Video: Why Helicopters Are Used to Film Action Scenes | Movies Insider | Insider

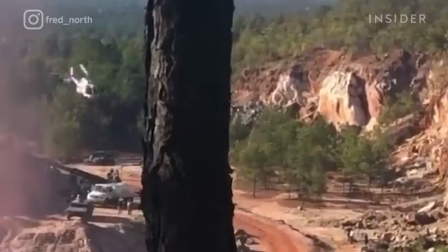This action-packed scene from The Tomorrow War was captured by this circling helicopter,
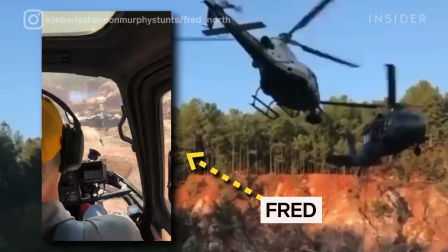outfitted with a camera on the nose and flown by what's known in Hollywood as a camera pilot.
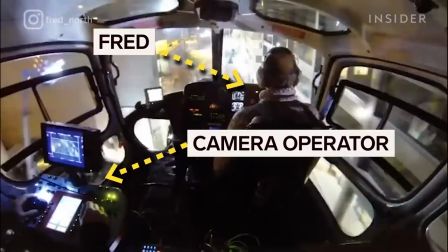Behind Fred is a camera operator, making sure they're capturing the perfect shot.
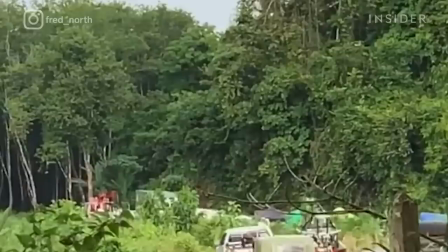Fred North is one of Hollywood's premier camera pilots.
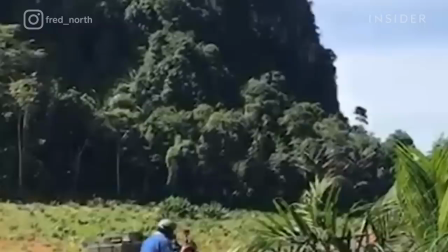His main goal is to make action scenes more, well, action-packed, by deciding the speed and direction in which to shoot a scene.
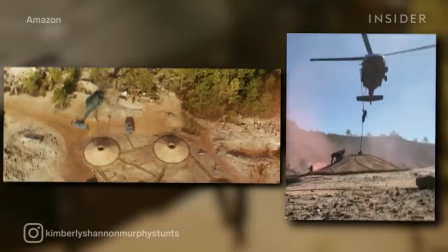Like in these shots from The Tomorrow War. On its own, the action could look static. We create the energy. The idea is not just to tell a story. The idea is to make that story a killer story.
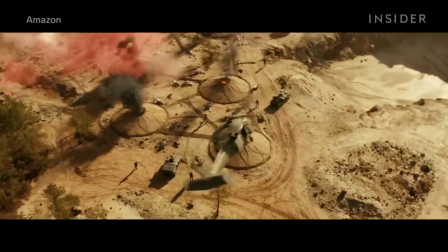If I'm just hovering next to the helicopter, yes, I'm going to tell the story and the audience will understand. But that's it.
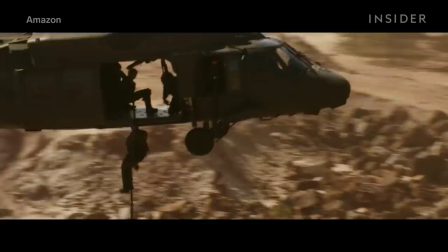So by rotating around the helicopter that's actually in the scene, the background appears blurry, adding speed and making the shot much more dynamic.
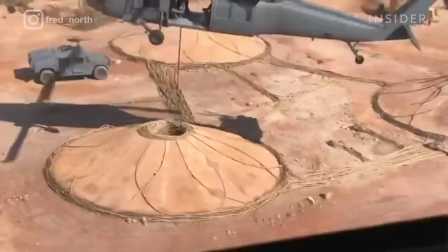But one of the main challenges is still keeping the characters in focus. You want to make sure that when you do the rotation, you're not going to be in the back of the helicopter blocking the guy dropping down.
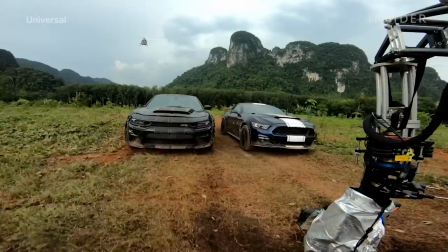Helicopter cameras work alongside camera cars, techno cranes,
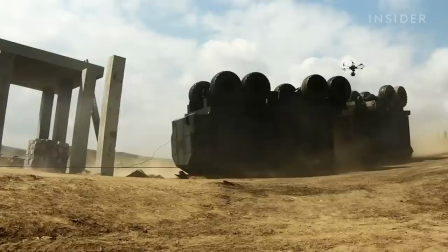and steadicams on the ground to create a variety of shots for a director to switch between during an action sequence.
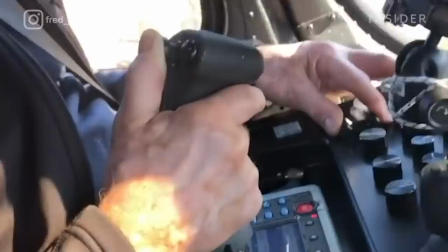But why not just use a drone for all those aerial shots? Well, since Fred is actually in the sky with the camera,
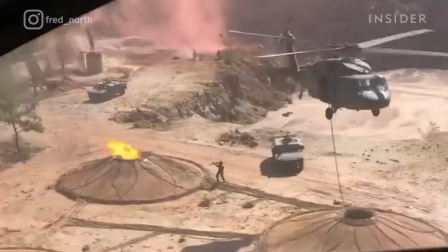he can see beyond what the camera operator sitting behind him sees in the monitor and makes split-second changes.
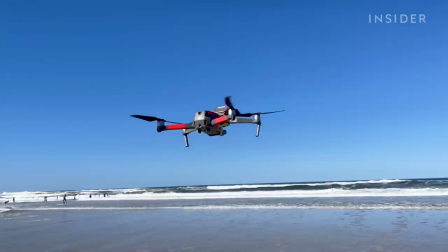Helicopters can also stay in the air for long periods of time.
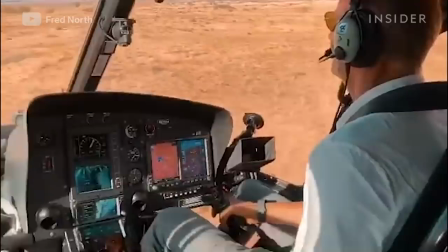Meanwhile, some drones need to recharge after 30 minutes in the air, and others after just five or ten minutes. Drones are a fantastic tool to use, but they cannot replace a helicopter. If they try, they usually fail miserably.
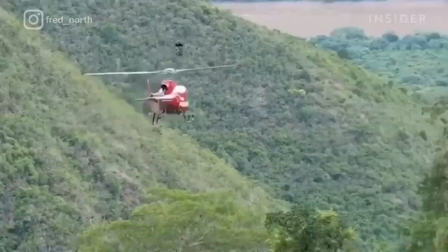While there are things helicopter cameras can capture better than drones, often the best setup is to have both on set.
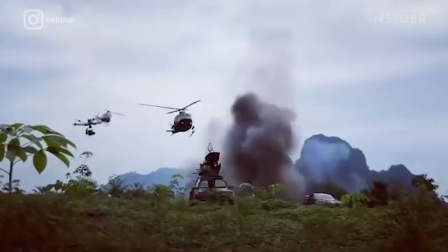On the set of Fast 9, director Justin Lin employed camera drones along with Fred's chopper, which you can see shooting here.
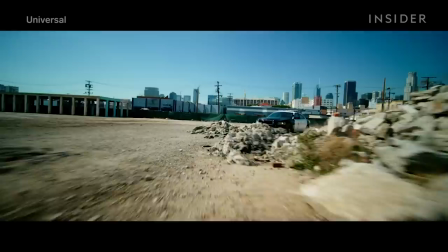And then for 2022's Ambulance, Michael Bay used drones to capture many shots the choppers physically couldn't.
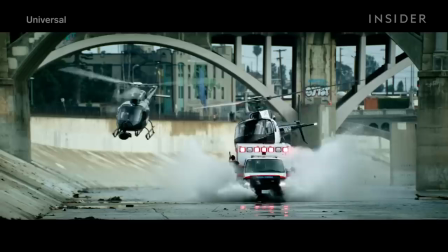Yet here's Fred navigating the camera helicopter to capture parts of the film's trademark action moment in the Los Angeles River.
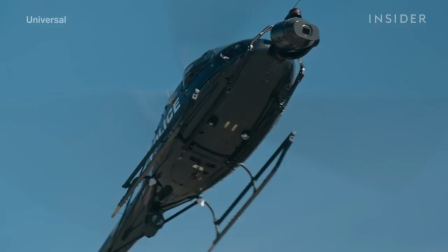Fred's chopper was both part of the scene and a camera for it.
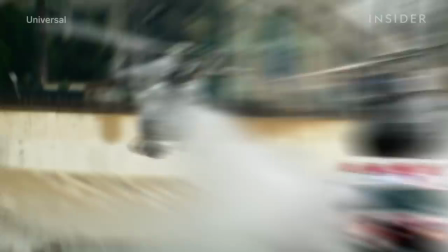In fact, Fred's camera is visible in the final shot. You just can't tell because it's disguised to look like a surveillance system.
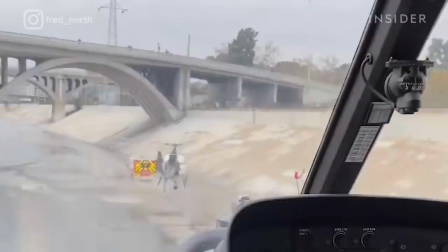Because the pilot and camera operator are actually up in the air, they need to overcome the obstacles in a given environment for their safety of those around them.
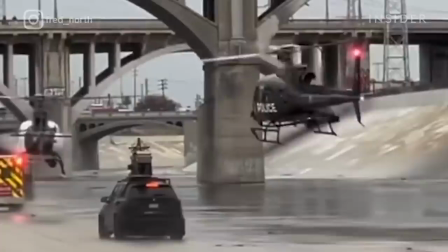By measuring the 60-foot-wide bridge arch beforehand, the pilots could fly under it without their blades hitting anything.
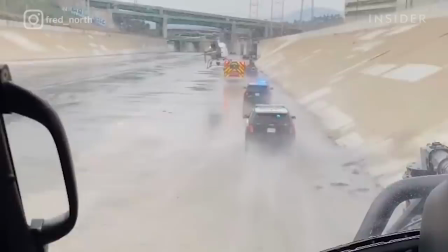At the same time, Fred had to swing his chopper from side to side while piloting to keep water from spraying onto the camera.
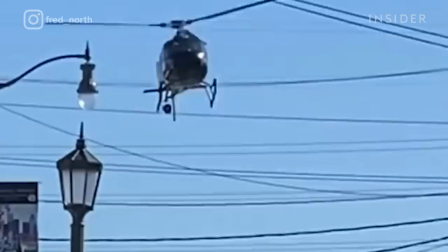These are just some of the environmental factors Fred has to consider so the camera operator can get the right shot.
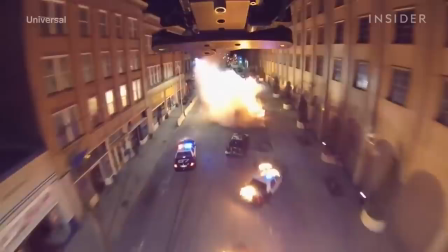Take cities, for example. This chase in Furious 7 was shot on a street in Atlanta.
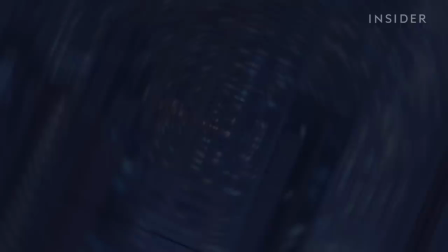The action was focused on both the cars and this military drone chasing them from above. Fred flew in the windy space between skyscrapers while avoiding electrical wiring.
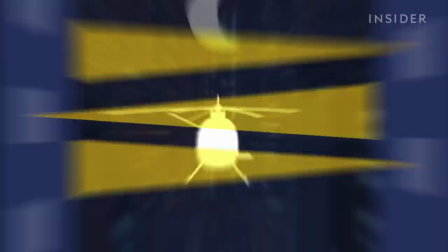And on top of that, the sequence took place at night, meaning there would be lights shining out the building windows.
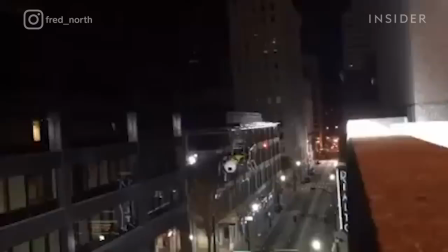With the windshield that is plexiglass, the lights expand and it's very hard to see.
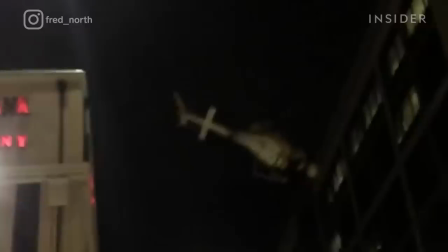Fred isn't camera ready until he's done a lot of practice runs.
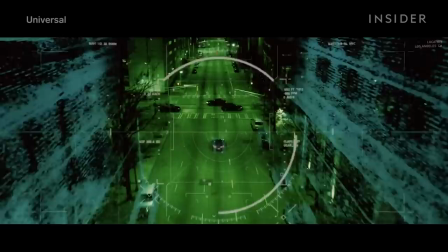Even if it's a night shoot, Fred starts out during the day so he can spot every obstacle and blind spot.
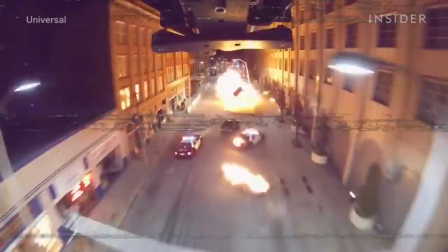Because of the military aircraft in this chase scene, Fred needed to shoot from high above, of, meaning it would be hard for him to see the lines marking the middle of the road, so he knew to put down red tape as a marker.
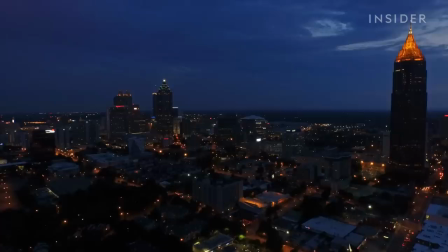He rehearsed again later in the day, so there was still enough natural light to see his surroundings, but dark enough to see the building lights.
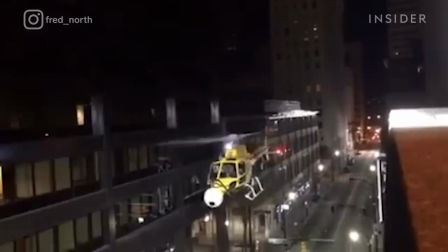That's on top of the production's strong lighting equipment. The main problem is when you have a strong light in your face, you're losing the depth of field.